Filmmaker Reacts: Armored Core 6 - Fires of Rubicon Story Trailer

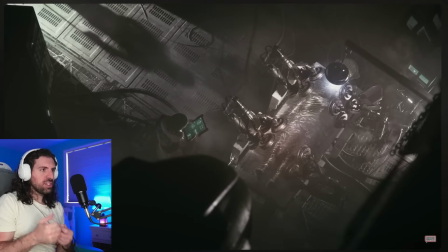[0:00]
We don't see any human being, but it speaks to war. It speaks to the monstrosity of war.
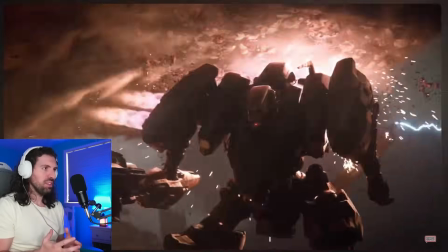[0:05]
It is inhuman. It is unthinkable, like this destruction. Every human is obscured in this image.
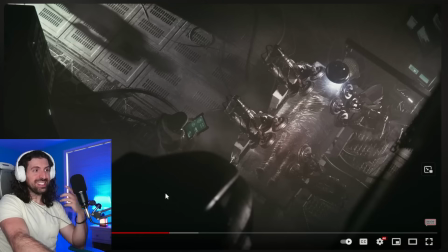[0:11]
And what's in the foreground of the image, that's the mech. It's encroaching on humanity. Armored Core 6. I've been looking forward to this because you told me after I enjoyed the launch trailer
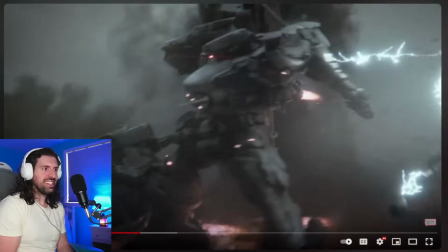[0:24]
that this story trailer really had some juice to it, and I should really check it out and unpack the story that lies within.
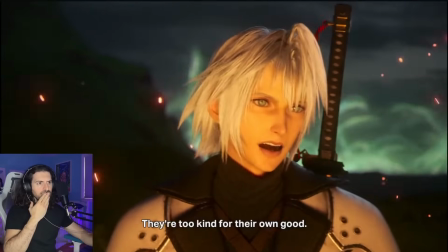[0:33]
So let's do that, and make sure to check out a lot of the other videos I've done on this channel, including that story trailer.
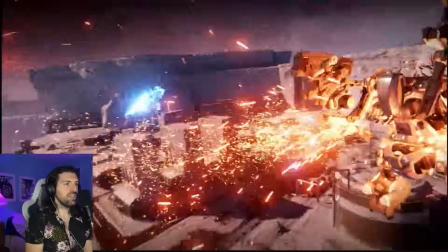[0:40]
Let me know if you stream Armored Core 6, because I love Elden Ring, I love Dark Souls, and it seems like it might be a good idea.
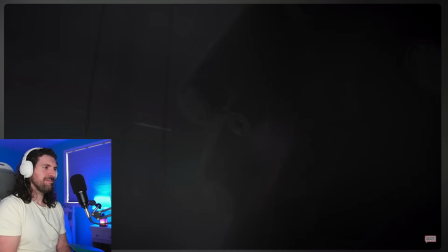[0:48]
From Software. Legendary.
You again.
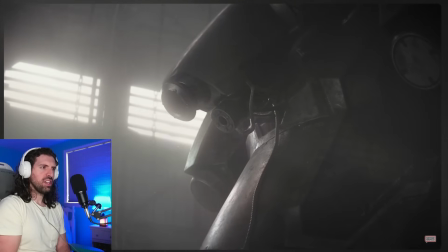[0:52]
Ooh.
You again. Well, I'm not exactly craving company here.
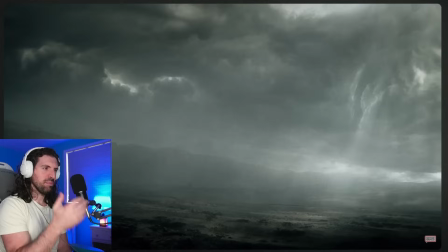[0:57]
I like this. It almost looks like alien. Like some foreign creature. The mech parts.
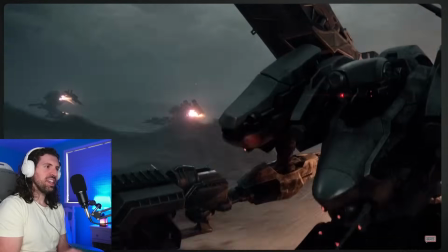[1:02]
It's really evocative. Look at the drained aesthetic. It's completely bereft of color and life.
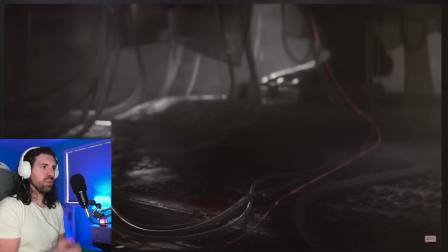[1:10]
So appropriate. Man, look at the visuals.
So what happened to 617?
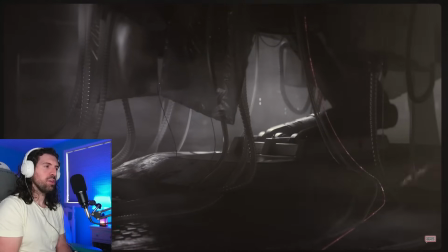[1:16]
Oh, a little mystery here. What happened? I love it.
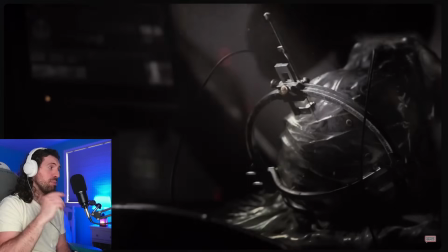[1:23]
Oh my god, look at these builds. I gotta hear about everybody's build, by the way.
At least you're helping me clear my mind.
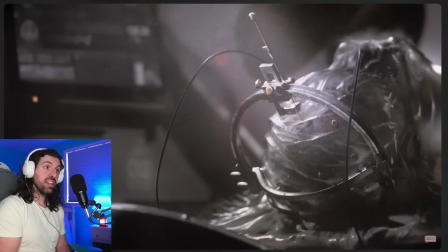[1:29]
Oh my god, is that a person?
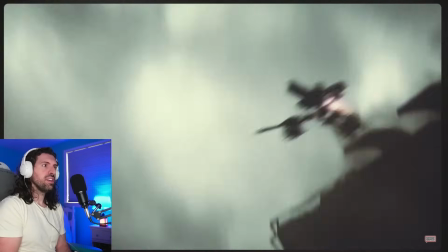[1:34]
Whoa. Just absolute annihilation.
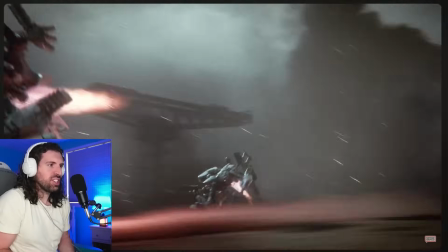[1:40]
I love how they look like foreign creatures. Like, they don't look like human beings.
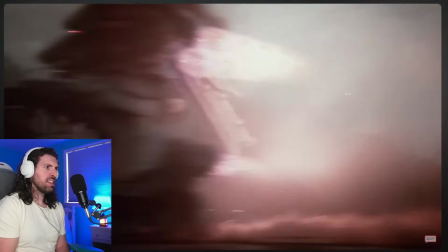[1:46]
We'll talk more about that later. Beautiful coloration.
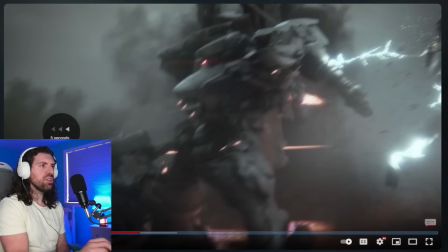[1:50]
As in, the colors are so drained here, they're so dilapidated,
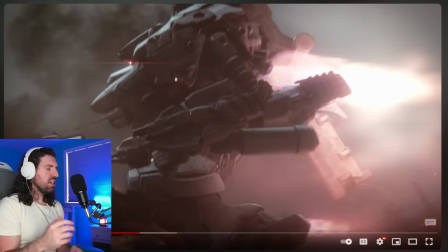[1:54]
that those oranges and those blues of just the intensity of the warfare and the destruction, it makes it look so vivid and so destructive because of that. There's nothing else but destruction in this world.
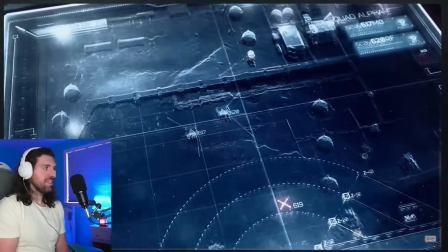[2:09]
That's what it tells me.
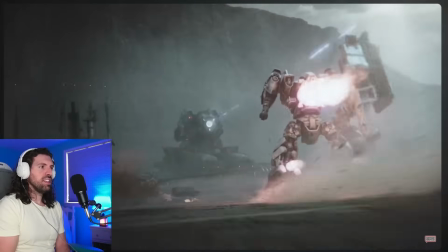[2:13]
Man, what is that?
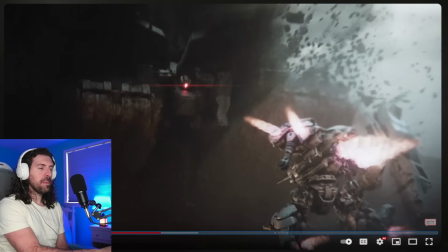[2:19]
So this is insane. Like, look at this. This is a human being. But what I like about it is we don't see any human beings.
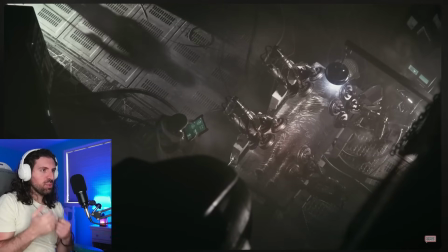[2:28]
We're hearing one right now. But it speaks to war. It speaks to the monstrosity of war.
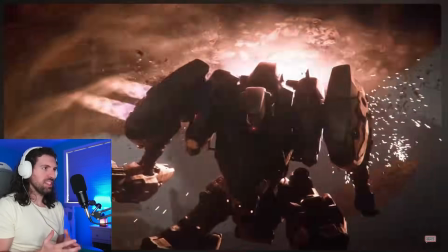[2:33]
It is inhuman. It is unthinkable. Like this destruction, this horrible, horrible violence.
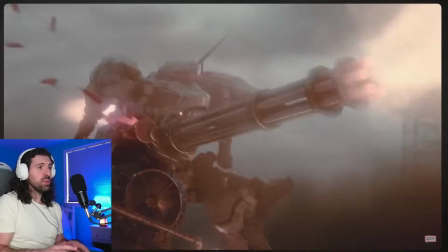[2:39]
And I think it's a really interesting message that you don't see any human beings, but the outline of a person.
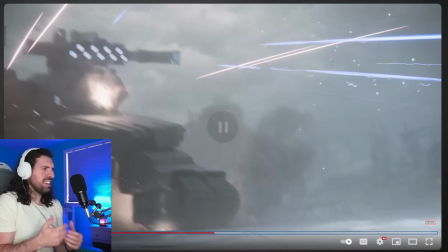[2:48]
And it's like they're salvaging this human being like he's a part on the battlefield, you know? It's not like he's actually a human being. It's like he's just another mech to be used.
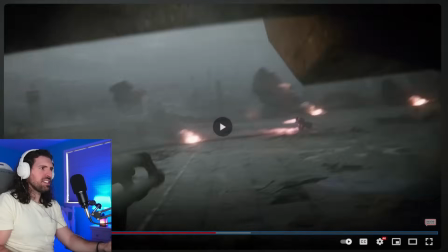[2:59]
And it sounds like he's like, this one's functional. It's like a part. Oh man, what a view.
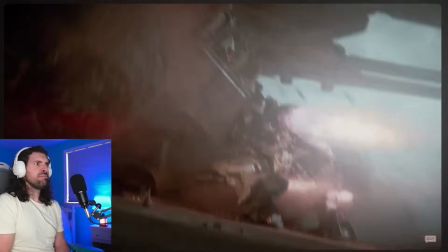[3:06]
Really puts you in the action with that FPS view. Look at the scale here of the different mechs.
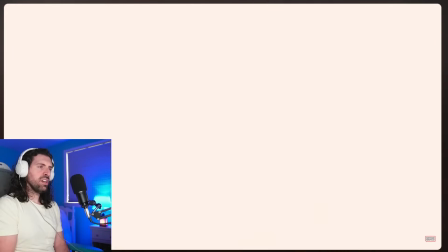[3:16]
Oh my goodness.
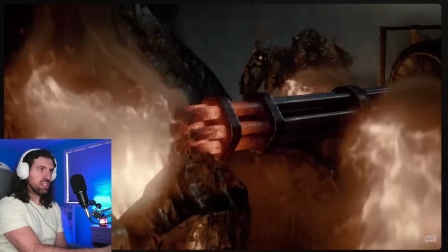[3:21]
Is that what happened? That might have been what happened to that person who was injured. And I assume that's the player character.
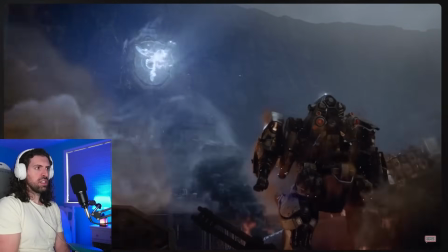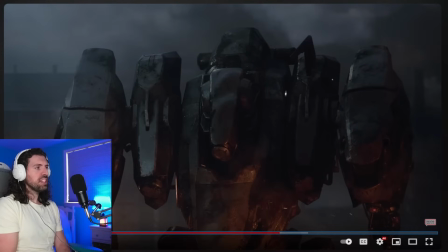[3:33]
Wow. Another thing I like about this is none of the mechs look new. They look beat up. They look like they've been through hell. And they just look like completely ruined. You know, even though these sophisticated machines, they just look completely wrecked. Like they've been through war, you know, so it's really nice to see that.
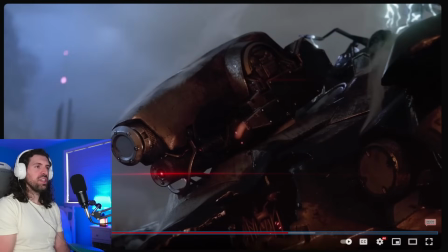[3:56]
And like, it's so cool that they're, you know, they're using this sort of ambient light, diffused light from the sky here on the top of the mech with this just flickering light of violence, right?